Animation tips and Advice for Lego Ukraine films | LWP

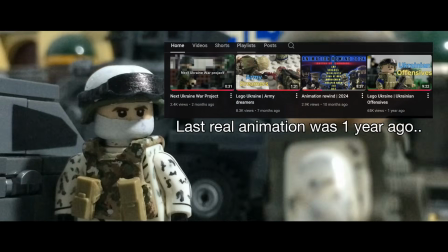0:00 Hello everyone. I'm so sorry for the lack of uploads this year. It's been a really busy one.
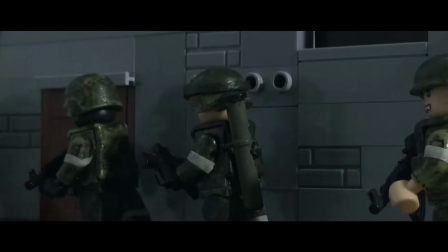0:05 I'm still working on Mario Polo, so don't worry about that.
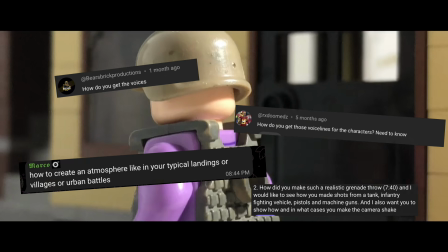0:09 Anyways, I've been getting a few questions from time to time related to how I make my animations,
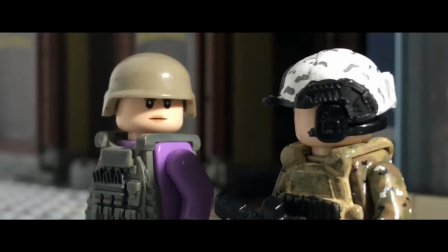0:16 and so I decided to make this video for the people who want advice or tips in making LEGO Modern War animations.
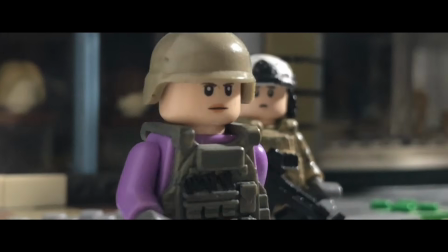0:23 I'll be dividing this video into multiple parts that explain different aspects of how I film.
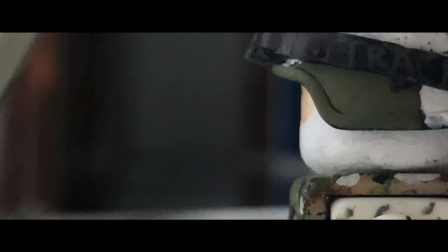0:29 So the timeline for each part will be in the description and the pinned comment of my video. Let's begin.
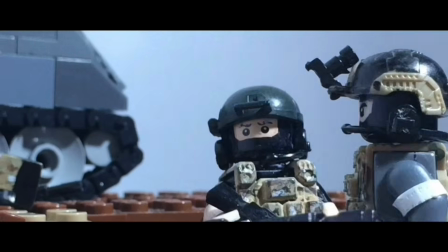0:38 So for the first and most important tip I can give in this part is to really research on the background of the battle you want to animate.
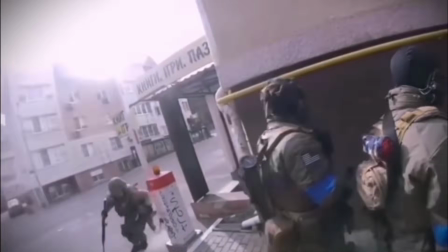0:46 Using videos, images, and combat footage you can find on YouTube really does help in identifying things such as the environment,
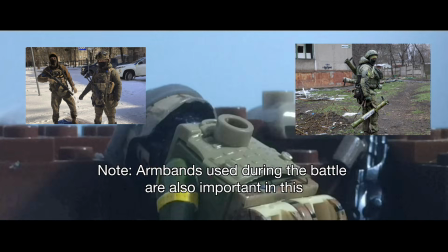0:53 the vehicles used, and what kind of gear both sides used, and how each side fought in the battle.
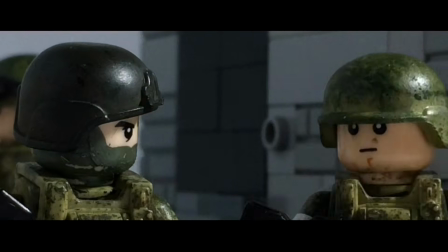0:59 This is really important as it can allow your film to feel more authentic and accurate to how the battle was fought, and it can make your animation become better.
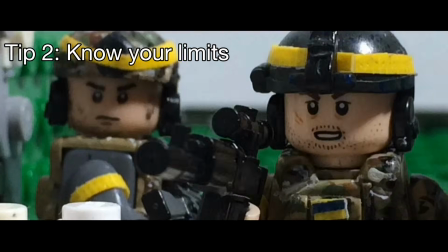1:09 My second tip is to know your limits. When planning your animation, it is important to know what you can and can't do,
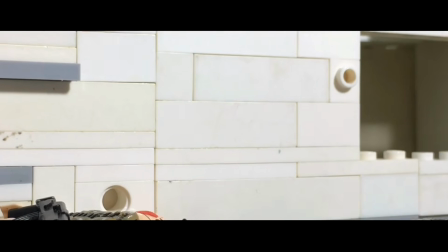1:17 as knowing your limits when it comes to filming allows you to save yourself from demotivation when your film doesn't end up the way you want it to.
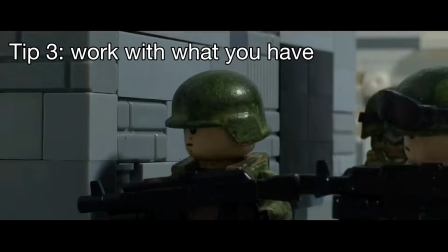1:25 Finally, my third tip is to basically work with what you have. As an example, you don't really need to build big buildings.
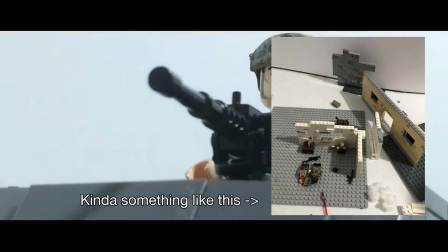1:34 I'd recommend just building what the camera sees and toying around with the angles so it can seem like you have a much bigger set.
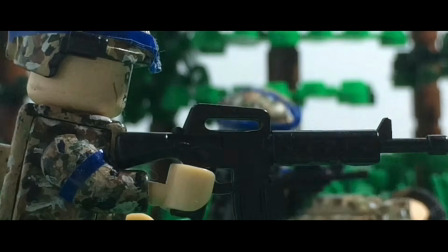1:44 My first piece of advice I can give for this part is to always angle your camera properly.
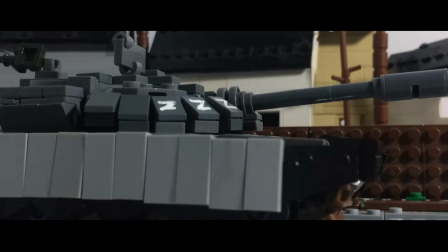1:50 Just like what I mentioned earlier, using different camera angles allows for you to make it seem like your set is bigger than it actually is.
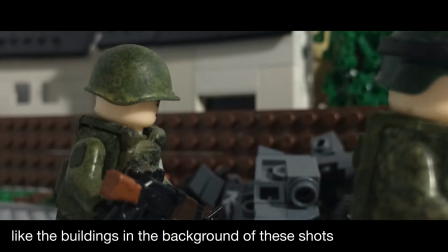1:58 Playing with miniature models for the background also helps in adding depth to your film as it reduces blank space in the background when it comes to filming.
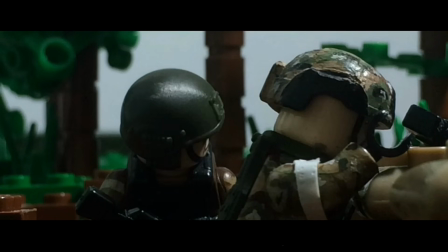2:05 Angling your set also allows you to hide certain things such as the end of a base plate and where the set ends.
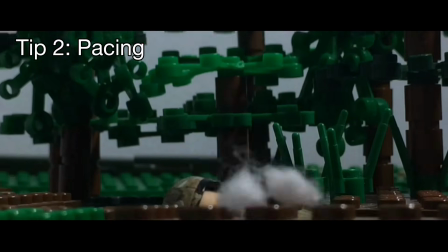2:12 Another tip I can give is how you'll pace the video. Pacing is really important when it comes to these kinds of videos as fast pace can often
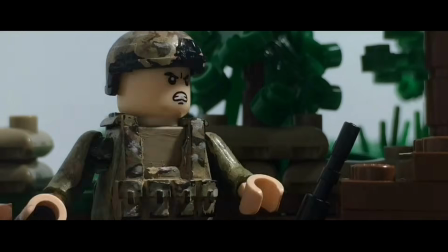2:20 disorientate the viewers while a slow pace can often make your viewers bored.
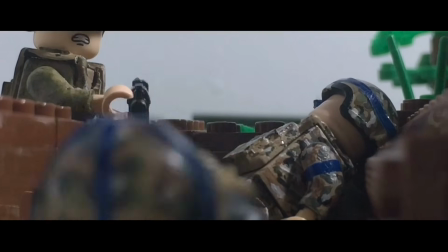2:26 So it's important to keep a pacing that isn't too slow nor too fast.
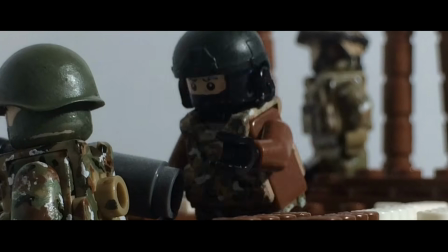2:31 Planning out your scenes beforehand, like what I mentioned in the pre-filming stage, allows you to avoid bad pacing.
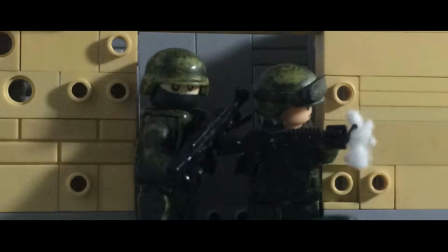2:37 Now, my third tip is to mimic realistic movements.
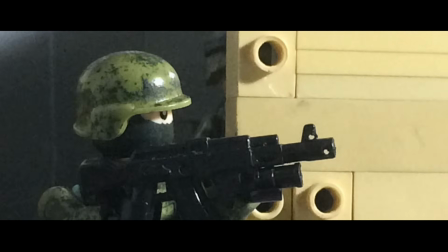2:41 Related to the first tip in the pre-filming stage, referencing movements from combat footage really helps a ton in making your animation seem alive.
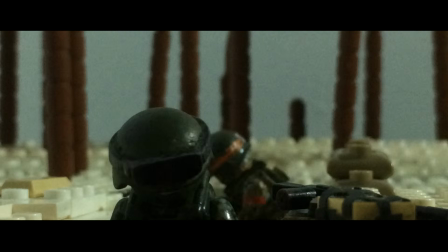2:49 Keeping the figures constantly moving in a way also keeps the animation lively and keeps it realistic.
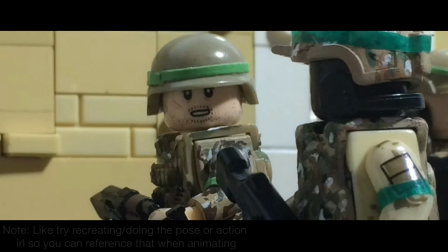2:54 If you want to go the extra step, you can also mimic how you want to animate the figure by doing the action yourself.
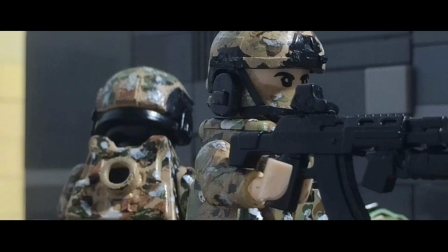3:00 It's a bit odd, but it really does help me sometimes in making realistic movements. Finally, we have ways on how to film combat scenes.
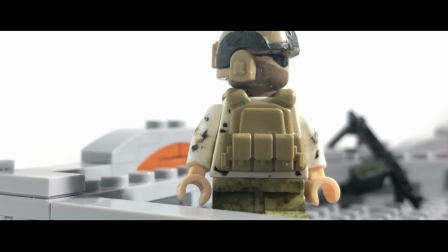3:08 When it comes to scenes that aren't filled with action such as a character walking or chatting,
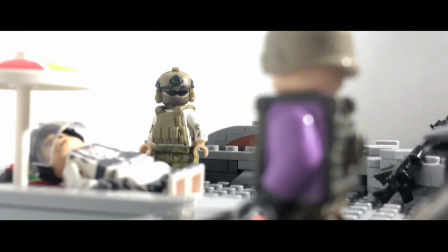3:12 camera shake isn't really necessary and can usually be used when an artillery shell hits nearby.
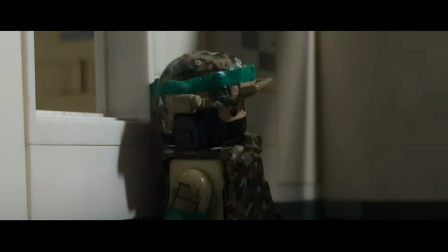3:18 However, for more intense parts such as a very action-packed firefight,
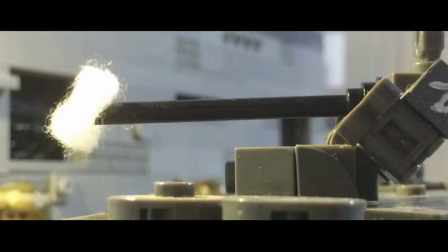3:24 it'd be nice to add some camera shake when it comes to explosions and gunfire, but it is also important to make sure that the camera shake isn't too intense,
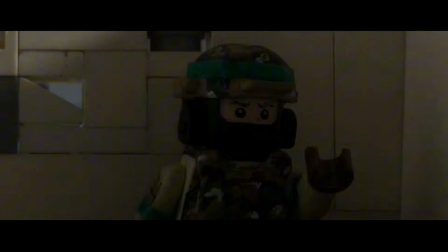3:32 so it doesn't disorientate your viewers. Slight camera shake is already good enough for the scene.
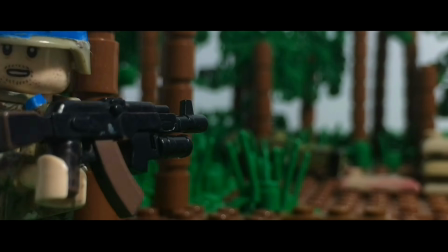3:41 This is where your film comes to life. So let's start off with the first tip, which is to pick sound effects that you think will fit your film.
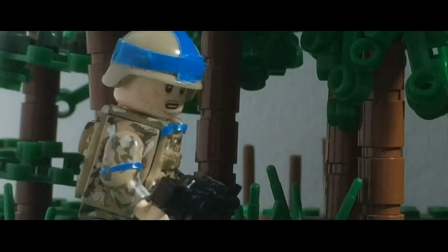3:49 Now, each animator has a different style, so as a result, different kinds of sound effects may not fit their style.
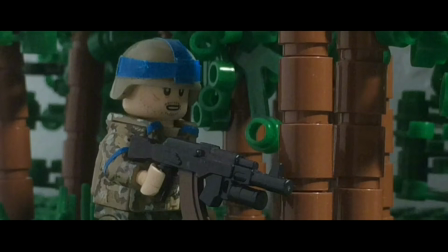3:57 And as an example, some of my friends use sound effects from games or movies,
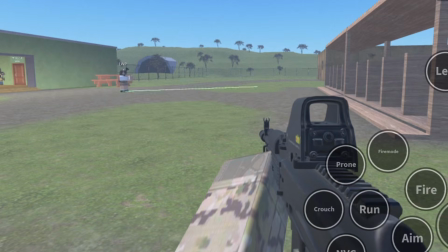4:02 while I use sound effects from games and real-life combat footage, because it's what suits my animations more.